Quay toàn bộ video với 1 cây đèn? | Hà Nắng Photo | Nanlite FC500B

Hello, hôm nay mình sẽ chia sẻ với các bạn tất cả những cách mình set up quay video với cây đèn này nhá. Cái cây đèn hôm nay mình sử dụng ấy là cây đèn Nanlite FC500B. Và cây đèn này là một cây đèn LED chiếu sáng liên tục nhá. Như các bạn thấy thì cây đèn này là một cây đèn LED công suất lớn, lên tới 500W. Thế nên là kích thước của nó cũng khá là to. Và thiết kế của nó thì rất là đẹp, trông giống như một chiếc phi thuyền vậy. Nó sẽ có hai phần là phần đèn này và một cái cục nguồn riêng. Bây giờ thì hãy cùng mình set up tất cả những cái định dạng video trên kênh của mình về cây đèn này nhá.
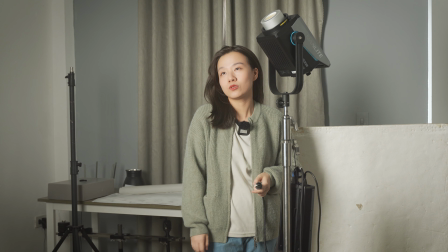(0:39)
Cái setup đầu tiên thì mình thường sử dụng để quay những cái video behind the scene. Tức là trong cái lúc mà mình chụp ảnh, mình quay hướng dẫn lại cho mọi người những cái video behind the scene ấy, thì mình sẽ cần một cái nguồn sáng lớn rộng và nó bao phủ cả cái căn phòng này.
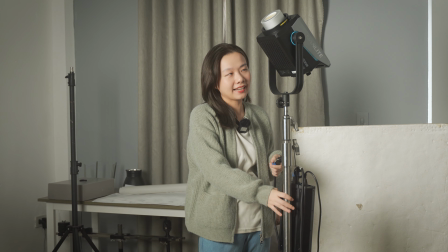(0:51)
Thì là mình sẽ đặt cái đèn này vào góc phòng.
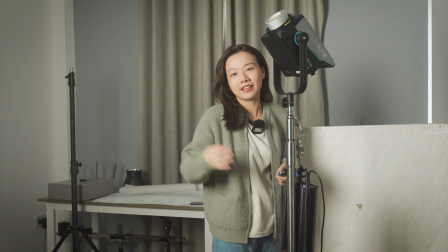(0:54)
Và bài toán đặt ra là mình sẽ phải làm thế nào để cái setup ánh sáng của mình khi mà mình quay video nó sẽ càng gọn gàng càng tốt.
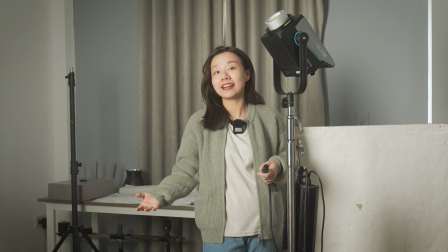(1:01)
Bởi vì khi mà mình chụp ảnh thì mình cũng sẽ bày rất là nhiều những cái đèn khác, cũng như là những cái chân máy rồi máy ảnh ra mà.
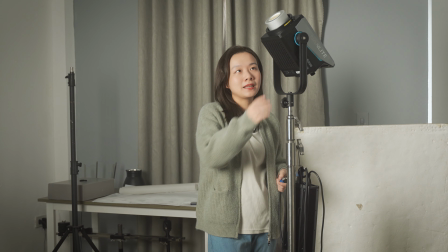(1:07)
Thế nên là mình sẽ cần một cái setup nó theo hướng là tối giản và gọn gàng. Thì mình sẽ sử dụng một cái đèn công suất lớn và mình đặt vào góc phòng gọn gàng như này.
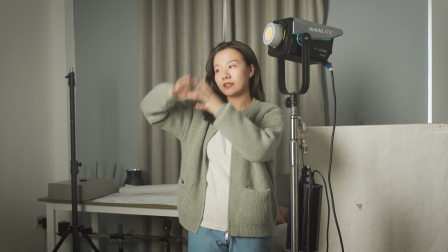(1:16)
Và mình sẽ cần một cái nguồn sáng mịn, nó sẽ tỏa ra khắp phòng, nó sẽ tương tự với cái ánh sáng tự nhiên,
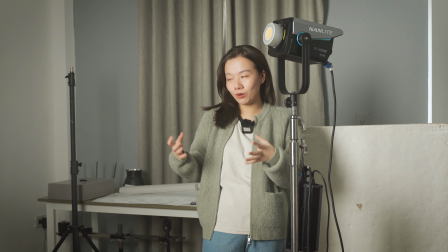(1:21)
để mình có thể đứng góc nào mình cũng quay được video mà mình không cần phải điều chỉnh cái ánh sáng quá nhiều.
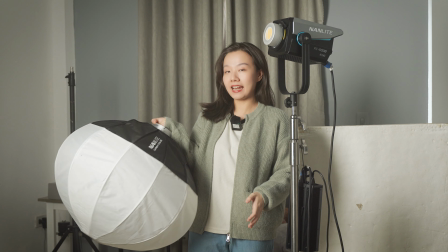(1:26)
Thì để làm được điều đấy thì mình sẽ sử dụng một cái thiết bị tán sáng, đấy là cái lantern. Và ở đây thì mình sẽ sử dụng một cái lantern cũng của Nanlite luôn nhé.
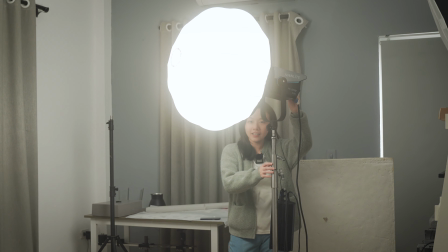(1:37)
Bây giờ mình sẽ bật thử nhá. Đây là công suất của đèn đang ở 8,5% này.
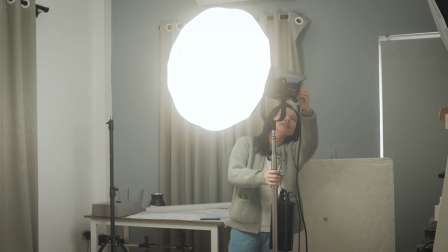(1:44)
Mình sẽ tăng lên
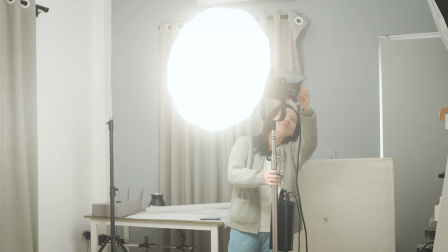(1:48)
20%.
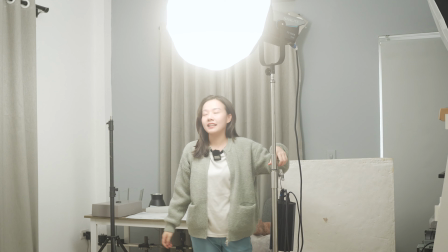(1:51)
Các bạn thấy nó rất là sáng. Và để cái ánh sáng đấy mịn và đều khắp cả căn phòng thì thường là mình sẽ cẩu cái đèn này lên trên cao.
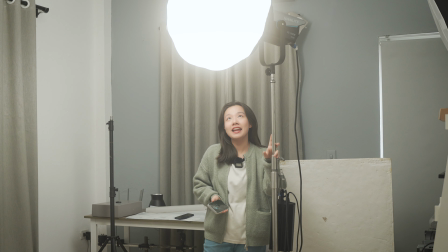(1:58)
Nhiều bạn sẽ thắc mắc là vậy thì cái đèn này nó có ảnh hưởng đến cái set chụp của mình hay không? Bởi vì là trong set chụp thì thường mình cũng sử dụng đèn liên tục mà mình để một cái đèn công suất lớn như này góc phòng thì nó sẽ khiến cho cả cái bức hình của mình bị thừa sáng.
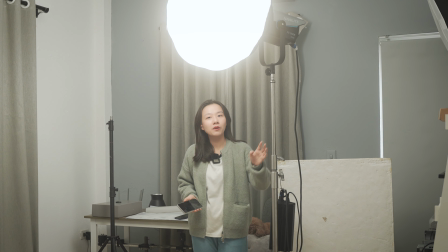(2:11)
Thì thật ra là chỉ những cái lúc nào mà mình quay behind the scene ấy, thì mình bật cái đèn này lên thôi.
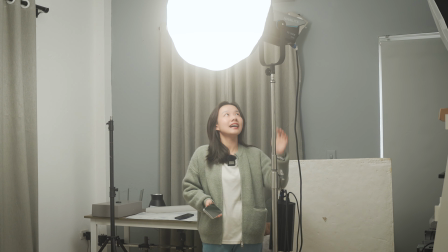(2:15)
Còn cái lúc chụp thì mình sẽ tắt nó đi. Và cái thao tác tắt thì cũng rất là đơn giản. Mình không cần phải chéo hay là với chạy ra tận góc để mình tắt đâu.
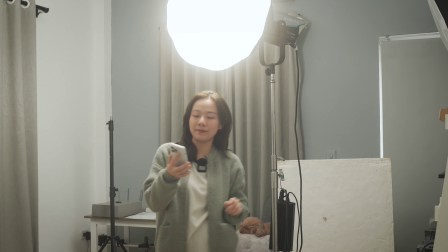(2:22)
Mà mình có thể sử dụng chính cái app của Nanlite để mình tắt luôn. Và mình có thể điều chỉnh độ sáng các thứ ở đây luôn.
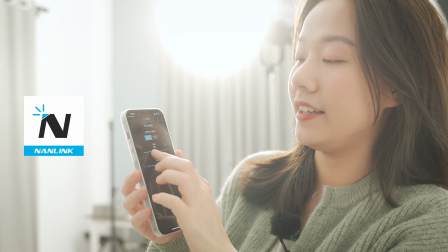(2:31)
Sẽ tăng này, tăng sáng lên này. Đấy, tăng lên này.
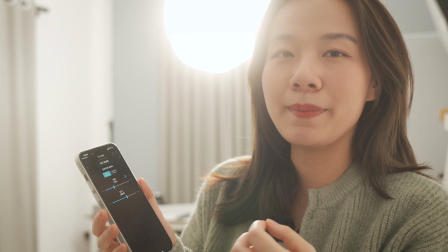(2:36)
Mình có thể điều chỉnh cả nhiệt độ màu nữa nhé. Đấy, trong những cái trường hợp mà mình cần cái behind the scene của mình trông nó nghệ nghệ một chút thì mình cũng có thể điều chỉnh nhiệt độ màu.
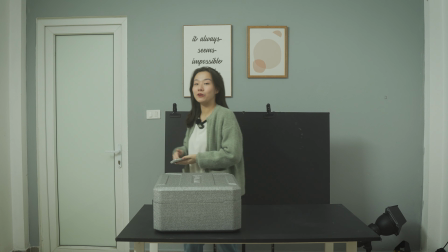(2:47)
Như các bạn thấy đây là cái station chụp ảnh của mình. Và cái video này thì mình quay bằng đèn phòng.
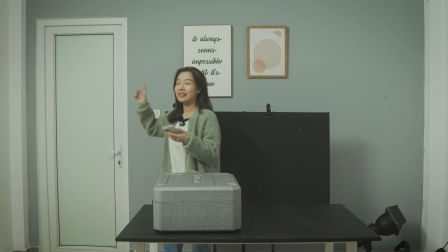(2:52)
Đấy, nếu mình bật đèn phòng lên thì nó sẽ như thế này. Bây giờ thì mình sẽ tắt đèn phòng đi và mình sử dụng cái cây đèn kia để các bạn xem mà nó sẽ khác như nào nhé.
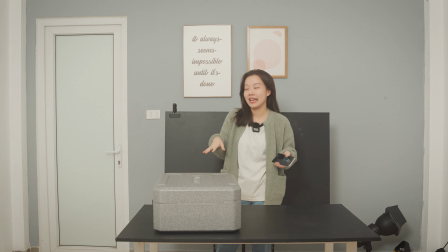(3:00)
Nhìn như các bạn thấy đây là ánh sáng từ cây đèn Nanlite FC500B. Đấy, và đây mình có thể thay đổi nhiệt độ màu đi để cho vàng hơn này. Đấy, hoặc là xanh hơn này để tạo một cái mood mà mình mong muốn. Đấy, và cái ánh sáng thì nó vẫn rất đều, rất là tự nhiên, giống như là khi mình quay bằng ánh sáng tự nhiên.
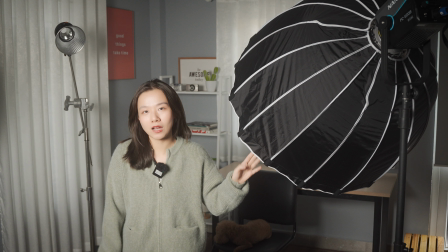(3:17)
Hay là các bạn có thể nghĩ là mình cũng chả set up gì, mình quay bằng đèn trong phòng thôi. Nhưng mà trên thực tế là mình sử dụng một cái cây đèn như vậy và mình đánh một cái ánh sáng đều thì sẽ giúp cái chất lượng video của mình nó tốt hơn rất là nhiều.
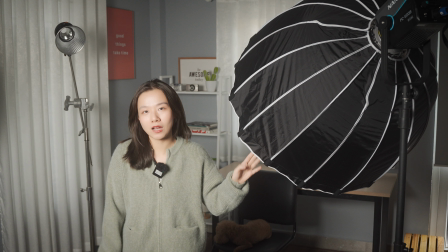(3:30)
Cái setup thứ hai thì thường là cái setup mà mình quay những cái clip mà mình chia sẻ một cái kiến thức gì đó với các bạn, thường là những cái video mà các bạn thấy trên kênh YouTube của mình ấy. Đấy. Thì với cái setup này thì mình sẽ có một cái góc bàn làm việc, có giá sách này, mình setup cố định ở trong nhà và cứ khi nào mà mình cần quay những clip như vậy thì mình sẽ ngồi và mình nói thôi.
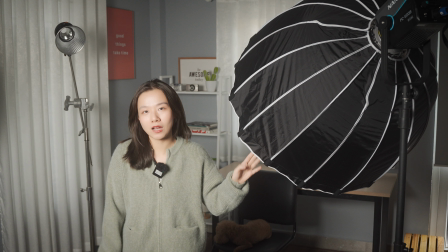(3:50)
Và cái lighting mà chủ yếu mình dùng trong tất cả những cái clip đó của mình đấy là mình sẽ sử dụng một cái cây đèn và mình gắn một cái shop box tròn như này.
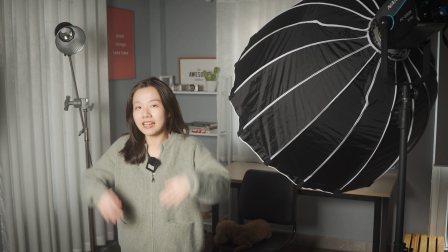(3:58)
Đấy. Tại sao mình lại sử dụng shop box tròn? Bởi vì là nhất là nó sẽ khiến cho cái gương mặt của mình nó nổi khối được đẹp hơn.
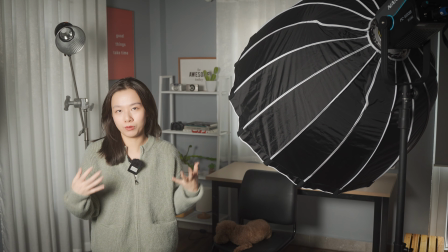(4:04)
Và thứ hai là cái ánh sáng nó sẽ tập trung và làm nổi bật bản thân mình hơn so với cả cái lantern vừa nãy.